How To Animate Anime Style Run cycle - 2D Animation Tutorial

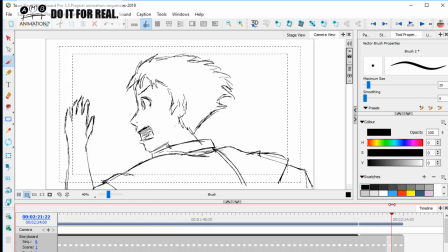So if you see if we look at that there's just a transition although there's variation his run gets bigger and bigger and his his expression gets bigger
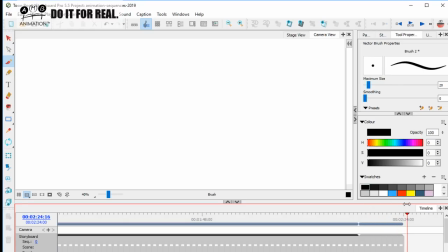and bigger and his up and down gets bigger and bigger so if you look at your one
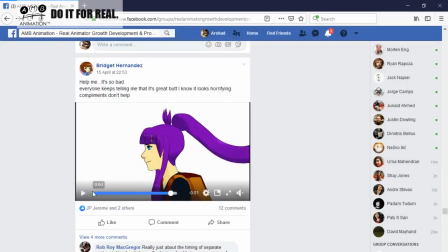Mute Midori it's just too much headbanging going on too much headbanging too much movement if we look at the movement
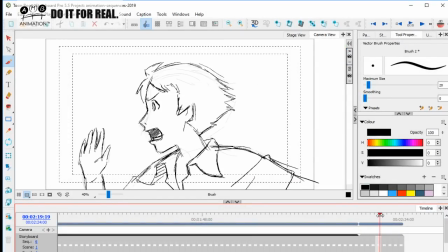in this it's literally just up down up down up down and not not much of an angle change going on in there so it's very very important that we understand that now I'm gonna go back okay I'm gonna go back and
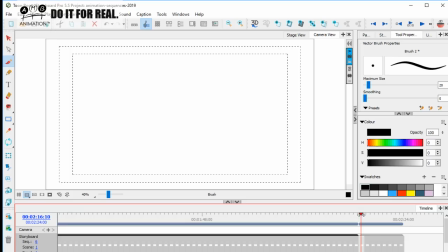I'm gonna start putting in one in between okay there's more than one in between but I'm not gonna do every drawing but just to show you how they space it to give it weight okay because one extra drawing there's only probably about three drawings per step on this thing but one extra drawing
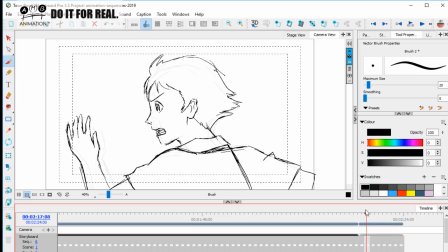gives it a lot of weight so you know
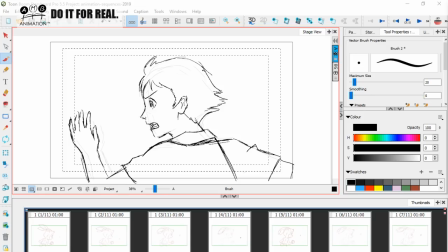let's go looking for that okay so and this is going to talk about arcing now this is great
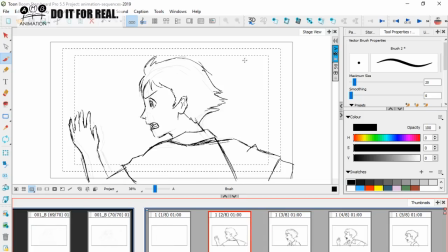this is absolutely great so let's put in our I'm going to be fast now okay I'm going to be super fast I'm just gonna do it as is okay so this guy is it's coming down here like this okay he's gonna be coming in a circle so
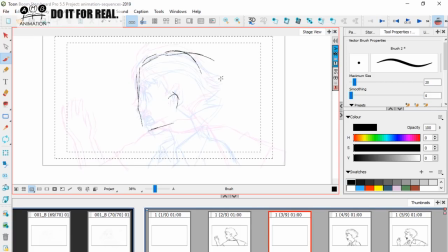again if you don't watch out for this stuff then you're gonna now his hair is coming like this and this is arcing down and this is arcing in beautiful circular arc of the hand look how that hand is moving so
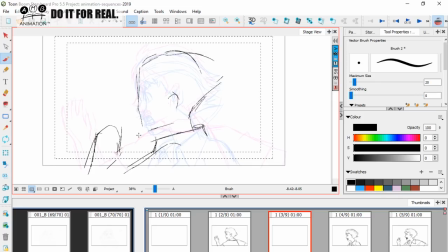the law of arcing is coming in here okay we're not just moving down up and down on on on the hand so okay so look at the arcing and the hair follow through and then this is kind of coming together like this lovely lovely
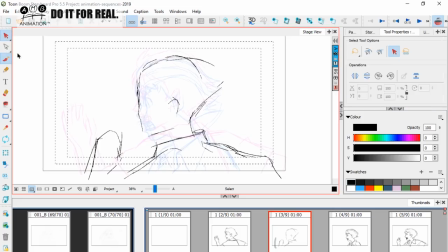stuff okay that's enough I'm going to light gray that and I'm not even going to put light box on I'm just going to do what I can from here because the pose to pose kind of just shows shows it for what it is okay so this is going to open up
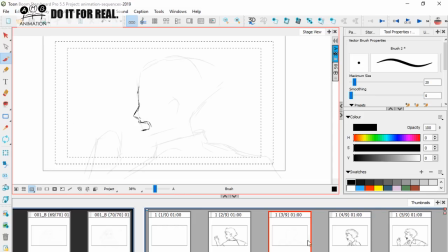okay mouth is opening up and turning so we're spacing into the down okay we're favoring the down pose on this arc okay so this is the slowing in concept okay so we have the
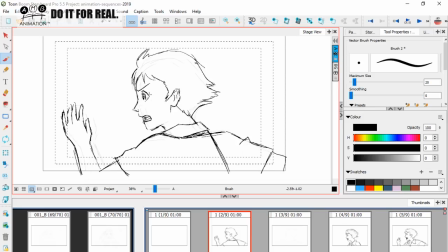i'm gonna be quick I'm not gonna really draw in much of this eye because I want to press on and talk about the spacing of the lecture okay so he's coming down okay he's
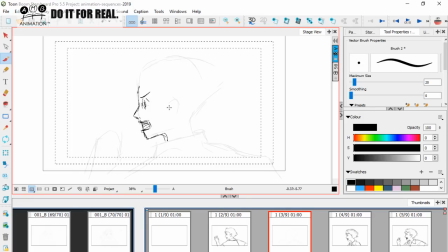coming down and let's just keep the ear now let's talk about the hair okay so the hairstyle right
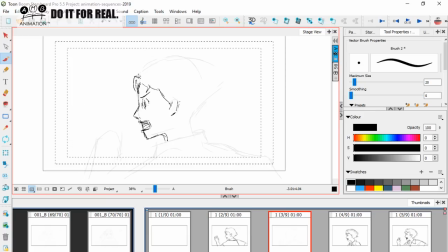what we're having here is we are having this big thing shape hair like this and we're having some real follow through going on here so as he's going down his hair is continuing up okay
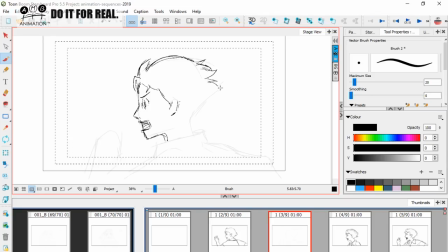okay so we've got this nice shape of the hair continuing up like this beautiful okay so the law of follow-through and overlap okay so I'm just going to be quite quick with the back of that so look
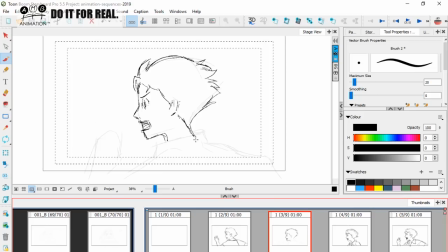how the turn in the head is happening okay I've been a little bit loose with the drawing on this one but it doesn't matter as long as you can see that we're closer to the down pose hair like that okay and that really gives him that feel. We're keeping this collar in profile before the change happens.